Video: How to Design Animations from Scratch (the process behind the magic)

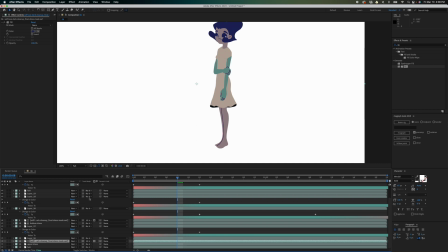[37:07]
But currently the mask or the track mat is still linked to the bottom dress. So I'm just gonna link this to the upper dress now. And when you do that, it would automatically hide the upper dress. Just reveal that one. And now we have this. So that's basically the concept of how I changed the color and how I was able to play around with like the masking of like the animation.
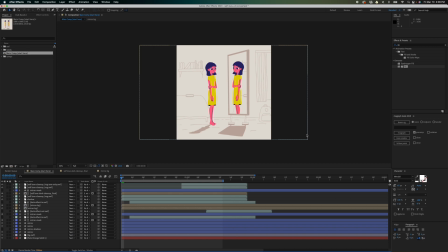[37:41]
So this is now the final file. So this is the file that I did years ago. And I decided to change the color of the dress to yellow because currently it feels kind of dull.
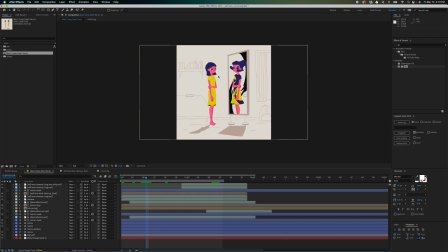[37:59]
It's so like gray. So we need like a break on, or to add a bit of variety, to add visual interest to the whole image. So I made the dress yellow so that it's more like eye catching. And this is the animation.
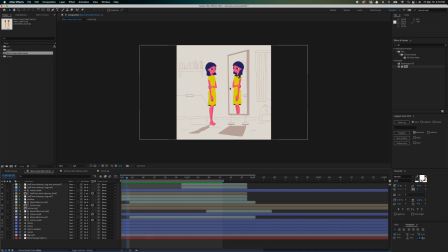[38:18]
And this one here, the mirror version, so it is alpha matte to this mirror. And for the background, I just created that in Adobe Animate, but the mirror itself was done in After Effects using shape layers. So why is it that it's just like preference? It would be better if you used like one software for the background, but for here, I just made this to like what made sense during the time, like what is the quickest way, because anyway, I'm just the only one animating it, right? There's like, I didn't need to pass the animation to someone else, so I have a bit of freedom like what I could do. But there are certainly like best practices, especially if you're working in a team. But this one, I'm just working solo here. This is just like a personal project, right? Even though if this is like a collaboration, but the one that I'm gonna submit is just the video file, right? But the files in here, I'm the only one who's going to animate it. I'm the only one who's gonna work on it, so I could do whatever I want.
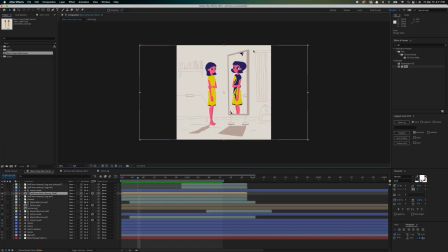[39:34]
So this mirror here, that's a shape layer. The background is done in Adobe Animate.
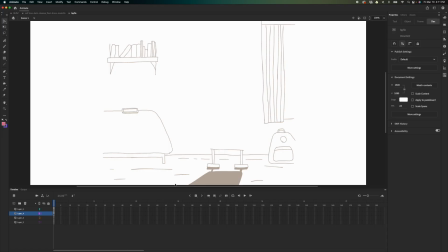[39:40]
And let me show you. So the background is basically just this one, right? Since I decided
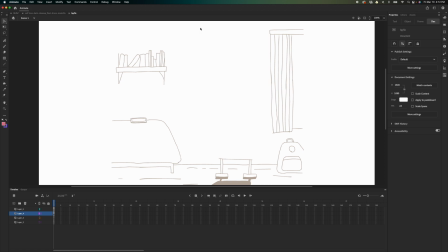[39:47]
to draw the mirror in Adobe After Effects, so I decided to make this blank, right?
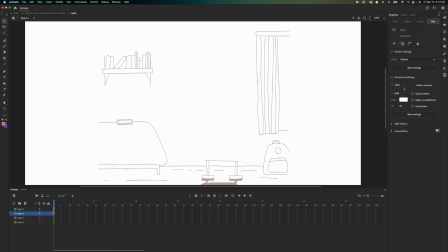[39:54]
And uh, it's just even just one frame. So I'm just gonna like Command Enter.
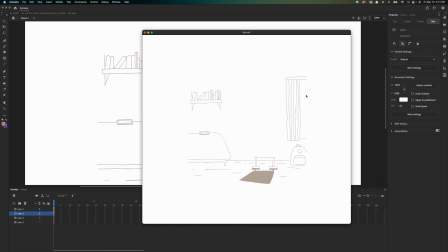[40:00]
So we have this SWF, and I'm just gonna import the SWF file in Adobe After Effects.
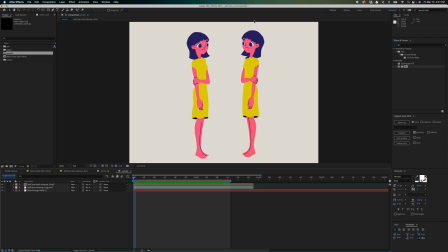[40:08]
So we have a problem that we need to solve. So I just recently, just now, I created a new comp, renamed it to sample just to illustrate the problem. So the problem is this, right?
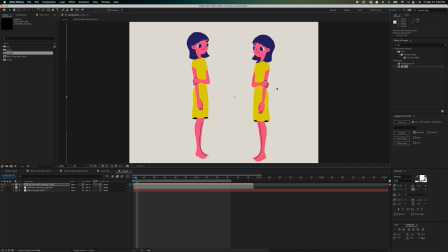[40:24]
This is the mirror version. And if it's a comp, right? The way we imported it is using the advanced layer. But for the hug animation, since I don't really need to change the color, I decided to use the SWF method in importing it.
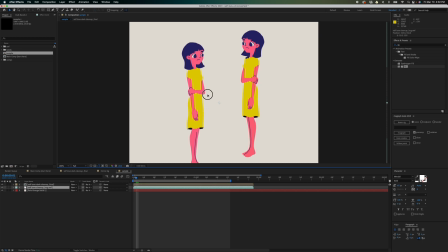[40:41]
So that because I don't really need different layers for this, but we have a problem.
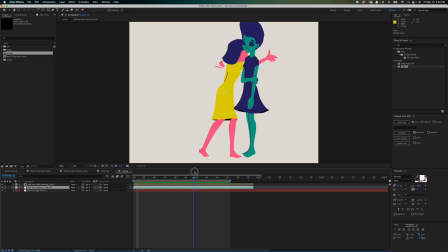[40:47]
This is the problem. So it's not really correct when it hugs, right? So we need to maybe bring this on top so that maybe that would be the correct one,
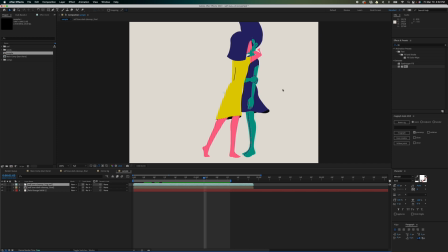[41:01]
but it's still not the correct one, right? It's correct on some aspects, but the head isn't correct.